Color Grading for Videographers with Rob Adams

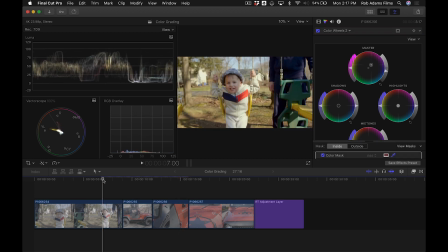And then the third part of our color correction, let's go back to the shot of my son here, and that's going to be applying some sort of a, attention grade or attention grabbing grade. And we can do this in a couple of different ways. We can use vignettes.
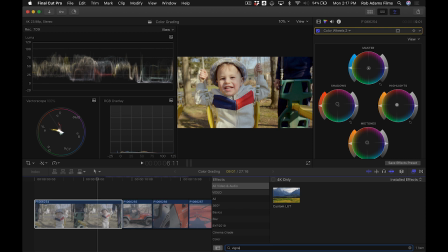So as I detailed in the article, there's several things you can do to draw a viewer's eye to certain places. So if we just grab a vignette here,
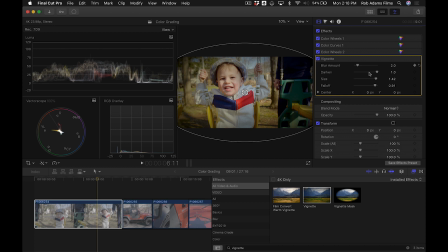and we just adjust the blur amount and the darkening. You don't want to get too crazy here. We don't want this to look overly fake. But there you go. That's just one way you can draw a viewer's attention to something that you want them to see.
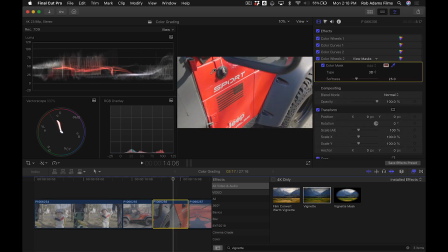And then the same thing here. If you wanted to really focus in on just the center part of this image, a vignette's a good way to do that.
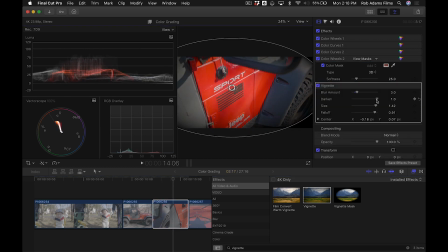And we can just drag that right to where we want that eye to lead to when somebody watches the image. So that's pretty good. Okay. You can also use blurs. You can make things look miniature by using a simulated tilt shift effect. There's lots of different things you could do here. I do want to touch on LUTs really quick.
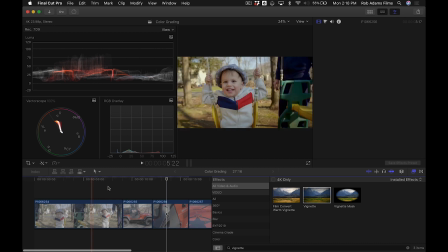So let me walk you through the idea of what, how we did, sort of the secondary grade here on the clips of my son.
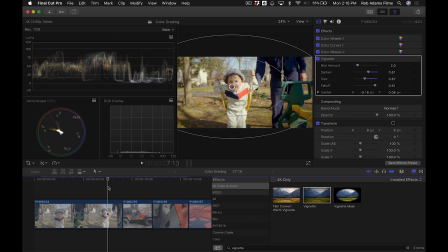You could also accomplish this using a LUT. So if we wanted to really make this moody and make it look different, we could go ahead and grab, I have an adjustment layer over here, which allows me to use a custom LUT.
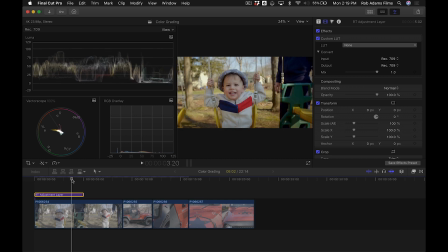And, LUTs are lookup tables, which you can purchase online. They're look packs. A lot of photographers and cinematographers sell these to kind of allow you to apply their signature looks to things. And just by applying this adjustment layer over this clip, I can now affect any of the clips underneath the adjustment layer, and I'm going to apply a custom LUT. And let's just try some of these out. These are just some looks that I have, some different LUTs. That's kind of cool.
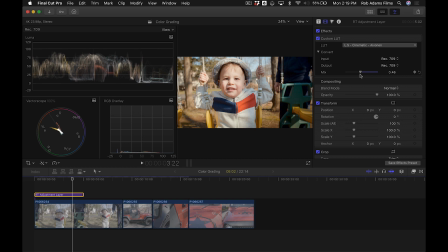It's very vintagey looking. We can adjust the intensity of that. And that's another way that you can apply custom looks using LUTs. Now, I don't like to use LUTs as a primary color grade until you do your exposure corrections,
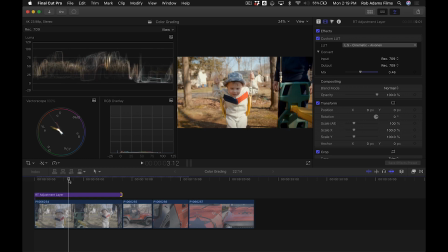but they are nice to apply by laying down on top of footage that you have color corrected and gotten your exposures to match from shot to shot.
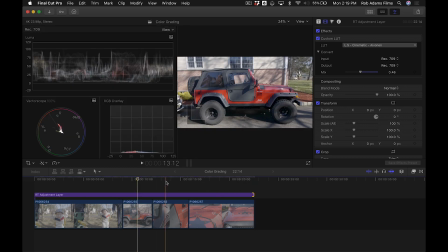So if I go ahead and just extend this out, now it applies the look to all of these clips.
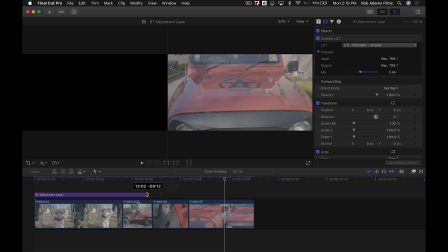And it doesn't really work much on the, I don't like really the way it looks on the Jeep,
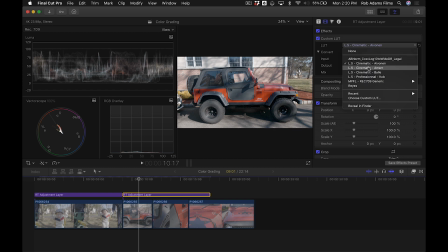so I'll just go ahead and copy and paste, and we'll apply a different LUT over these clips here and just see what else we can get look-wise here. Yeah, this is sort of, there's a little bit more dark and moody kind of look, but you get the idea.
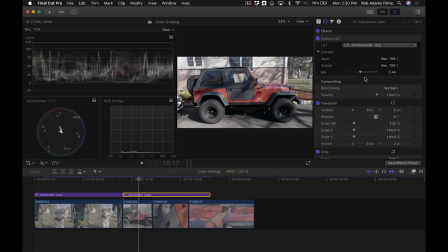So LUTs can be used in many different creative ways to get your footage to look a certain way, or if you're trying to emulate or match a look of something that you've seen in somebody else's work,
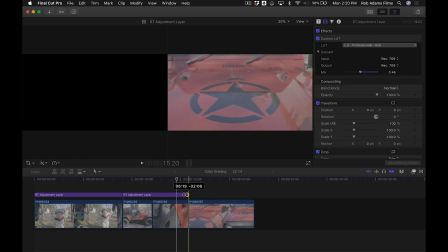and you want your footage to have a certain look or style to it. That LUTs are a good way to do that, and like I said, you can get them online.
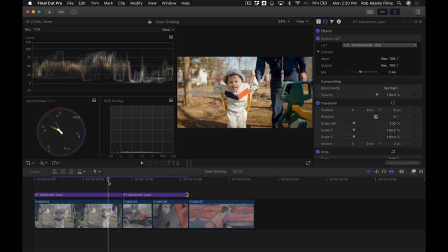So I hope this kind of gives you a little inside look into the process of color grading. Here's me just working at it in Final Cut Pro 10. DaVinci Resolve is more of the color grading application, and it goes into a lot more depth and a lot more detail, and is probably,
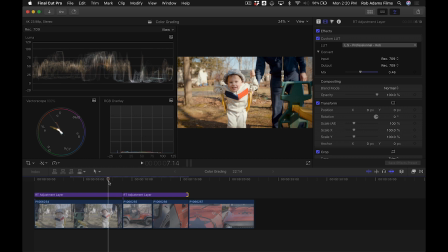unarguably, a lot more powerful, you could say. So DaVinci Resolve, if you're serious about color grading, would be the program to learn. But I hope this was informative and gave you some insight as to how to make your footage look good. And like I do say in the article, try not to rely on log footage for everything.
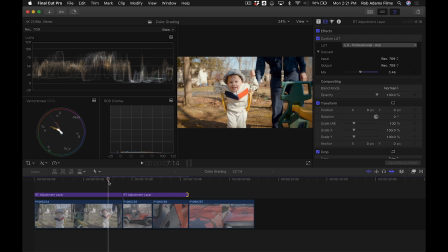Log is meant for a specific purpose, and you have to be shooting at a very high quality of footage in order to make LUTs or make log footage look good. So I would recommend definitely sticking to a more baked-in preset and then grading that as a good starting place from which to work from. So for Shutter Mag, I'm Rob Adams. See you next time.